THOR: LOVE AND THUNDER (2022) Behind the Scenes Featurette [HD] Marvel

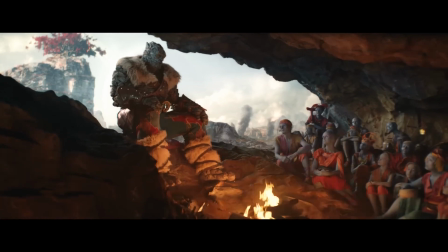4:08 We all see so many cool things all the time, but often that they're using the same building blocks. Effectively you're seeing stuff put together in the same way that it has been for the last 20 years.
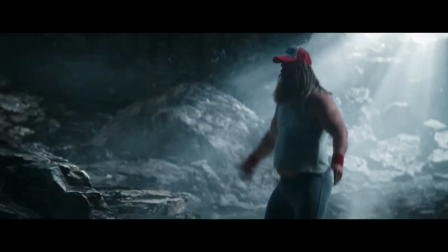4:18 The pictures get better, the pictures get more complex, the scope and the scale gets bigger,
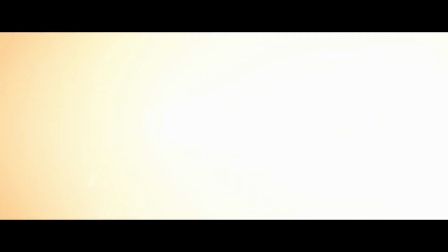4:23 but fundamentally trying to change how you do it to come up with satisfying a vision of an incredibly creatively hungry director like Taika Waititi.
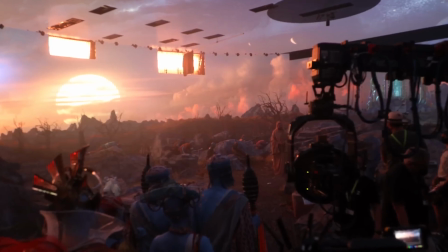4:32 It is a challenge in itself and so he's pushing us to look for the new technologies that we can bring in to allow us for more creative opportunities.
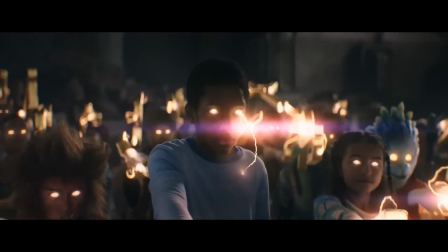4:40 Any of the sequences across the picture couldn't have existed if we hadn't taken some huge creative leaps and just kind of... I'm sure it's going to work and it did. I'm sure it was going to work, I was certain, yeah, it worked, okay, thank God. Oh, I'm sure it was a huge relief. But, you know, in order to make things look so new and so fresh, were there any new technologies or techniques that you explored? Instead of having to make a computer-generated version of each of the kids to receive the lightning, because they're all covered in lightning, and kind of cheat, I feel, when you do that stuff. It's never quite like the real kid.
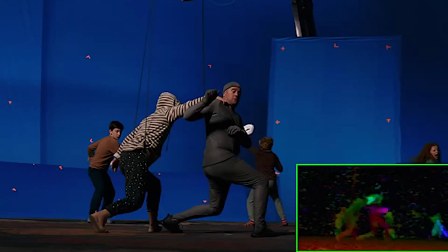5:15 We use this crazy lighting thing where you actually light the kids from four different angles,
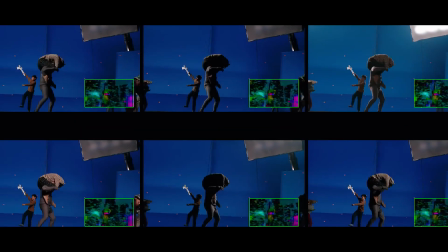5:20 at the same time but we have a system where you can take that apart and then you can use any
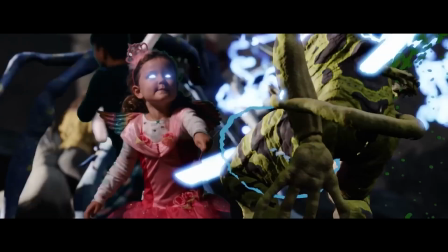5:25 given light so when when one of the kids goes and smashes a monster here and it splats
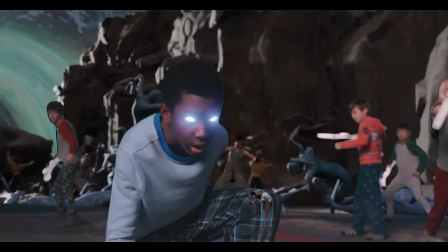5:30 and you get lightning in the face that the light that's on the kids face is really what it would have looked like if that happened but we were able to choose later on and Taika wanted us to try and find new technologies and push that stuff forward and we're proud of that. So once you then have all of those different kinds of pieces of footage how do you start to put it all together?
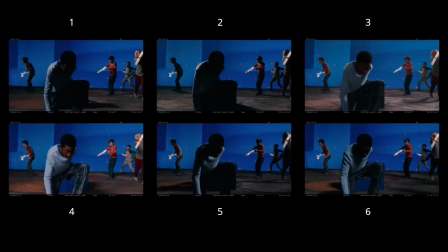5:48 It's actually a very creative process when you get to post with this, because you effectively, when you're shooting, you have all these different lighting passes, but they're all conjoined. So we do what we call dealing.
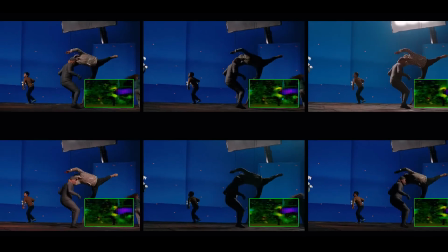6:00 You take them and you like a deck of cards, you deal them out, and now you've got four, six different layers of light, the light from here, the light from here, the light from there. Then it's a matter of going through an editorial, we start doing our, what we call post-vis, when you start adding the monsters in, but you're using live action, as opposed to pre-vis,
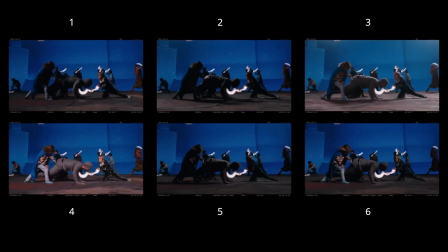6:17 and you start building the scene and you start saying well you know because if this one blows up like that if that one blows up like this
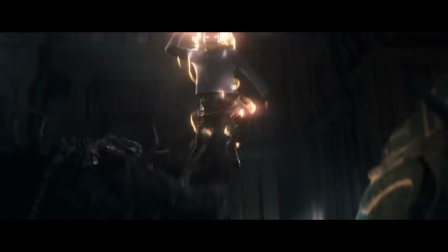6:24 if we have a lightning strike from here if Axel does a huge move here smashes down we should have the light from the foreground and then
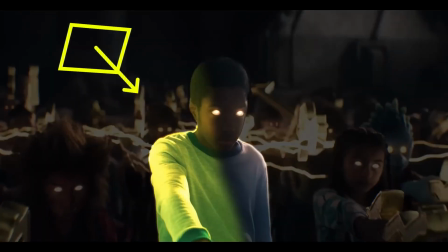6:31 you can start like blending like a chef where you basically go through and you start pulling the ingredients you need from lighting you've already got this stuff because
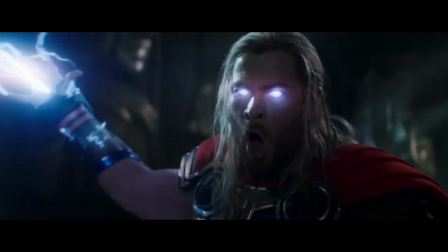6:37 you've already shot it crazily enough but you get to choose how much you blend in in post I mean again technically never been done before completely crazy but from an artistic point of view, super satisfying, and then because it's real, you're actually working with these kids, not computer-generated versions of them. Seeing the whole thing come together is pretty gratifying, it's cool. It most certainly is. So, Jake, now looking back at this entire experience, you've gotten to work on all four of Marvel Studios' Thor films.
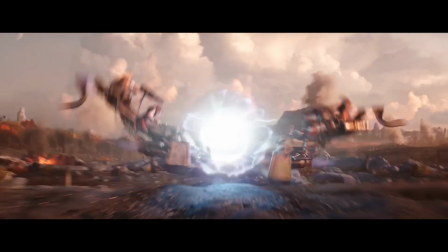7:04 What do you love the most about these stories and these characters? The interesting thing about Thor as a character, and from a visual effects point of view, is it can be anything.
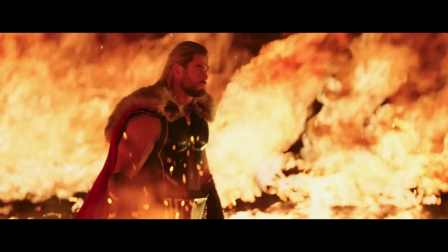7:14 It's not a grounded character, Like, there's no character in the Marvel universe that epitomizes space opera like Thor. Like, he can be anywhere. He can do anything. He's got magic. He's got science. From a visual point of view, you get to tell any story you like, and that's the attraction. Well, you make it look fun, and you make it look incredible. Thank you so much for talking with us, Jake.
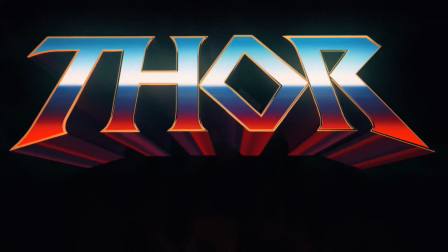7:33 And of course, everyone, go experience Marvel Studios' Thor Love and Thunder in theaters now.